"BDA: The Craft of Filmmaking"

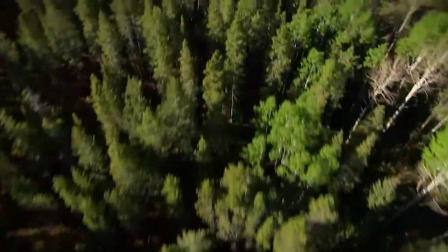8:23 This is using a Tyler nose mount, which is a pretty common tool.
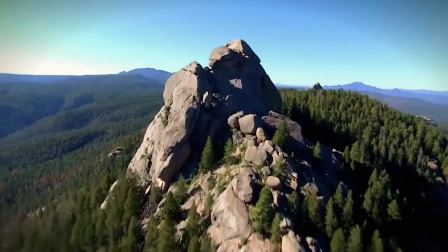8:32 There's an airbag real close to me, just in case. But I didn't get sick. Almost.
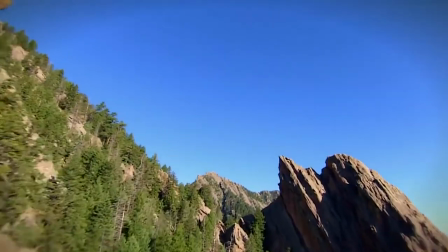8:43 These are some clips from a documentary about the environment and consumerism.
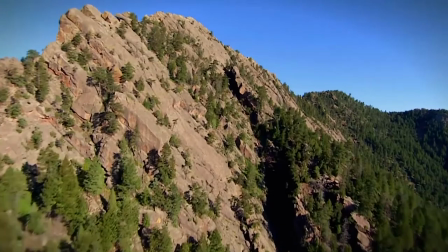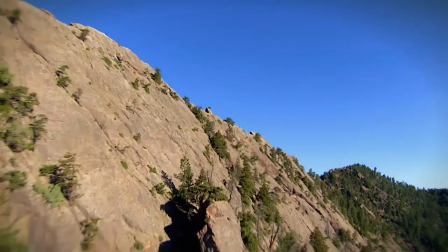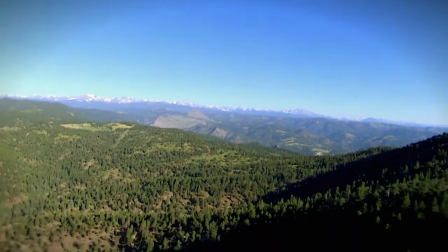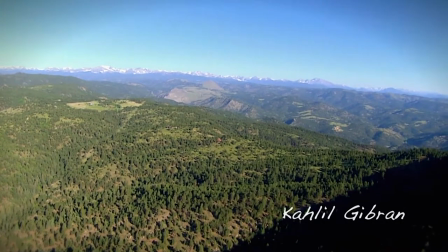9:07 So use aerials when you can.
Beauty is eternity, gazing at itself in a mirror.
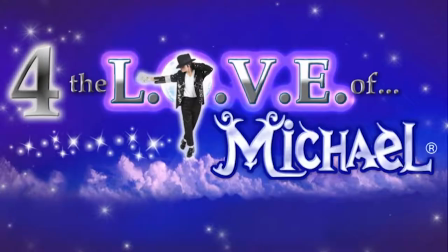9:15 Let's see what we got next.
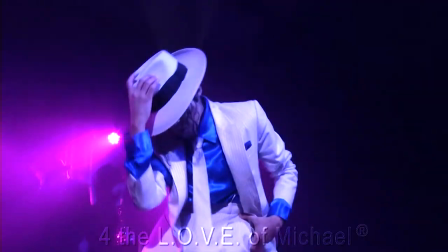9:17 Oh, it's like a demo for Michael Jackson impersonator a woman pretty awesome we're
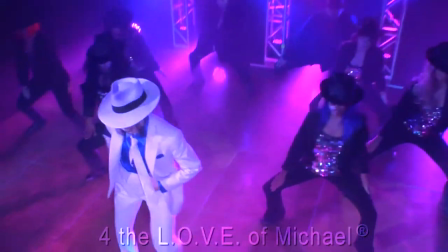9:27 using a jib and handheld camera so
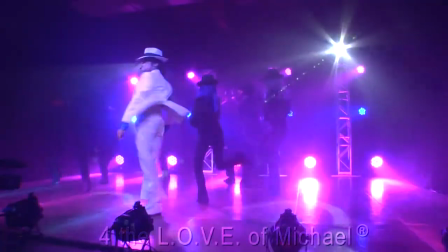9:35 use a jib whenever possible to give you kind of a different perspective and
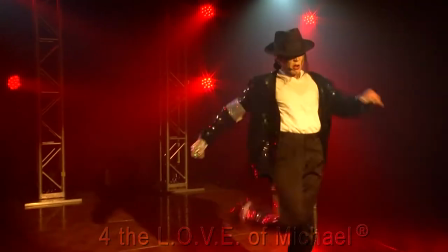9:41 of course these kind of stage lights these show lights are really cool because you can do all kinds of things with
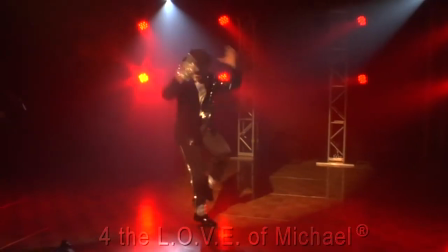9:47 smoke and led lights you
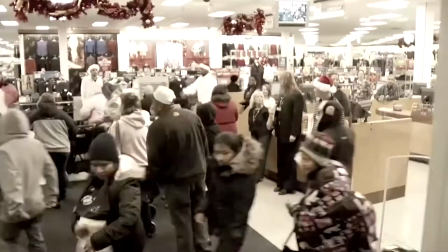9:55 can speed up the frame frame rate you know do some fast motion stuff This is interval recording.
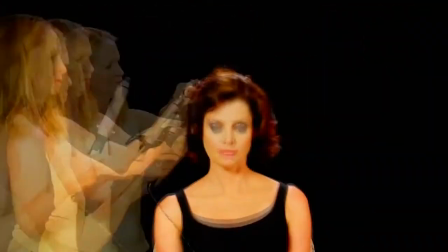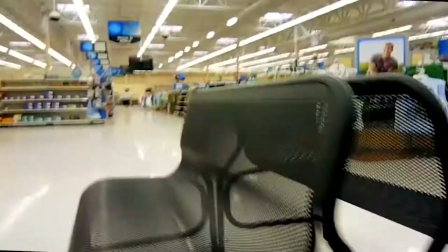10:05 This is from that doc about consumerism. Green screen.
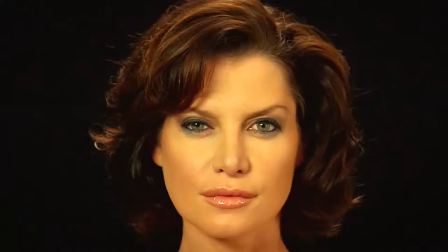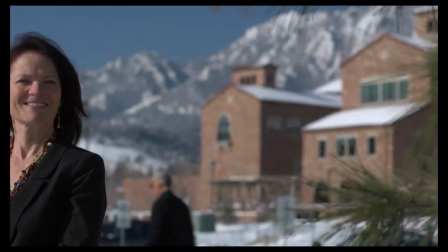10:24 Oh, this is from Triple Threat Video. Slider shot. Use a slider whenever possible. Nice and easy. Told you they're short clips.
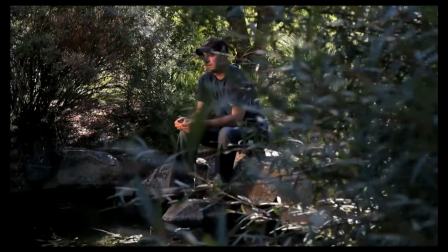10:36 Here's another slider shot. We're in a pond, getting our feet wet.
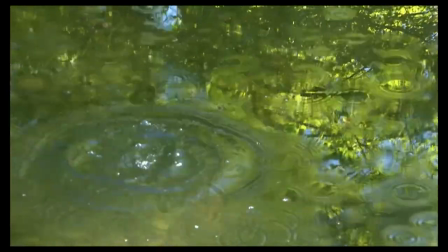10:41 A little slow-mo.
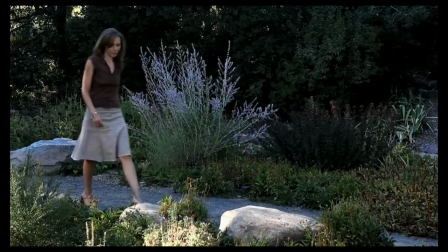10:44 it's kind of a belated valentine video here boy meets girl we
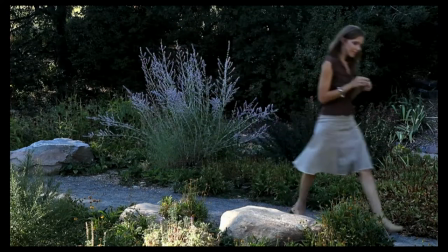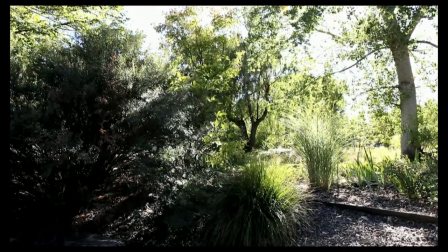10:57 just did this for a demo for a guy who wanted to do wedding videos and he wanted to make them look more cinematic so we did kind of a
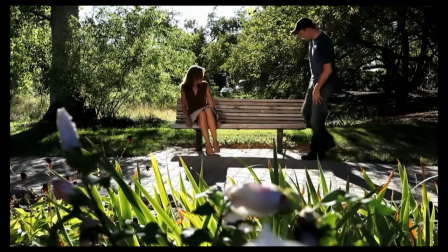11:06 engagement video for this guy rack
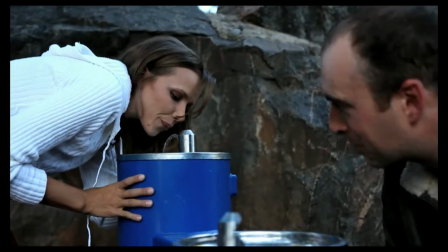11:15 focus another little tool you can use
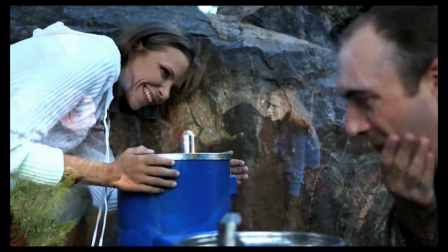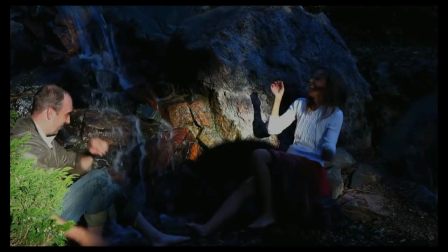11:23 throwing water in the face always good twirling
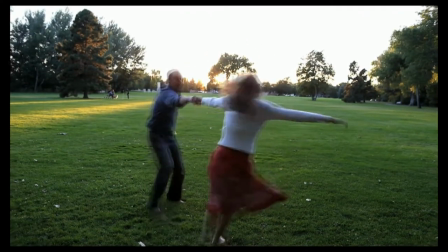11:29 um we just slow it down a little bit kick it into some slow motion silhouette
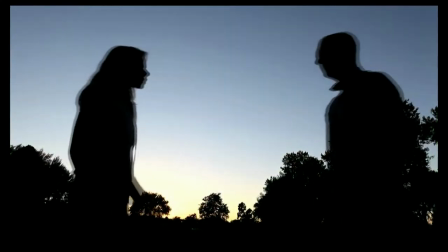11:38 shot they
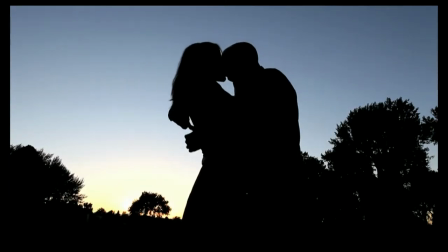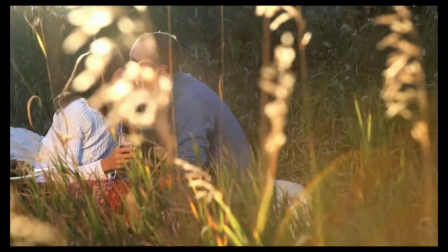11:47 actually did like each other they were engaged so it's pretty realistic another
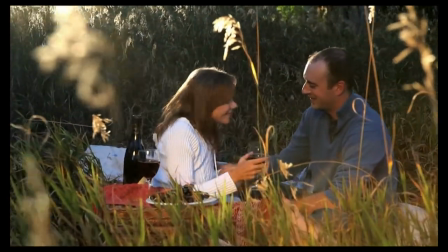11:54 dolly shot a lot of foreground backlit throwing in some fill light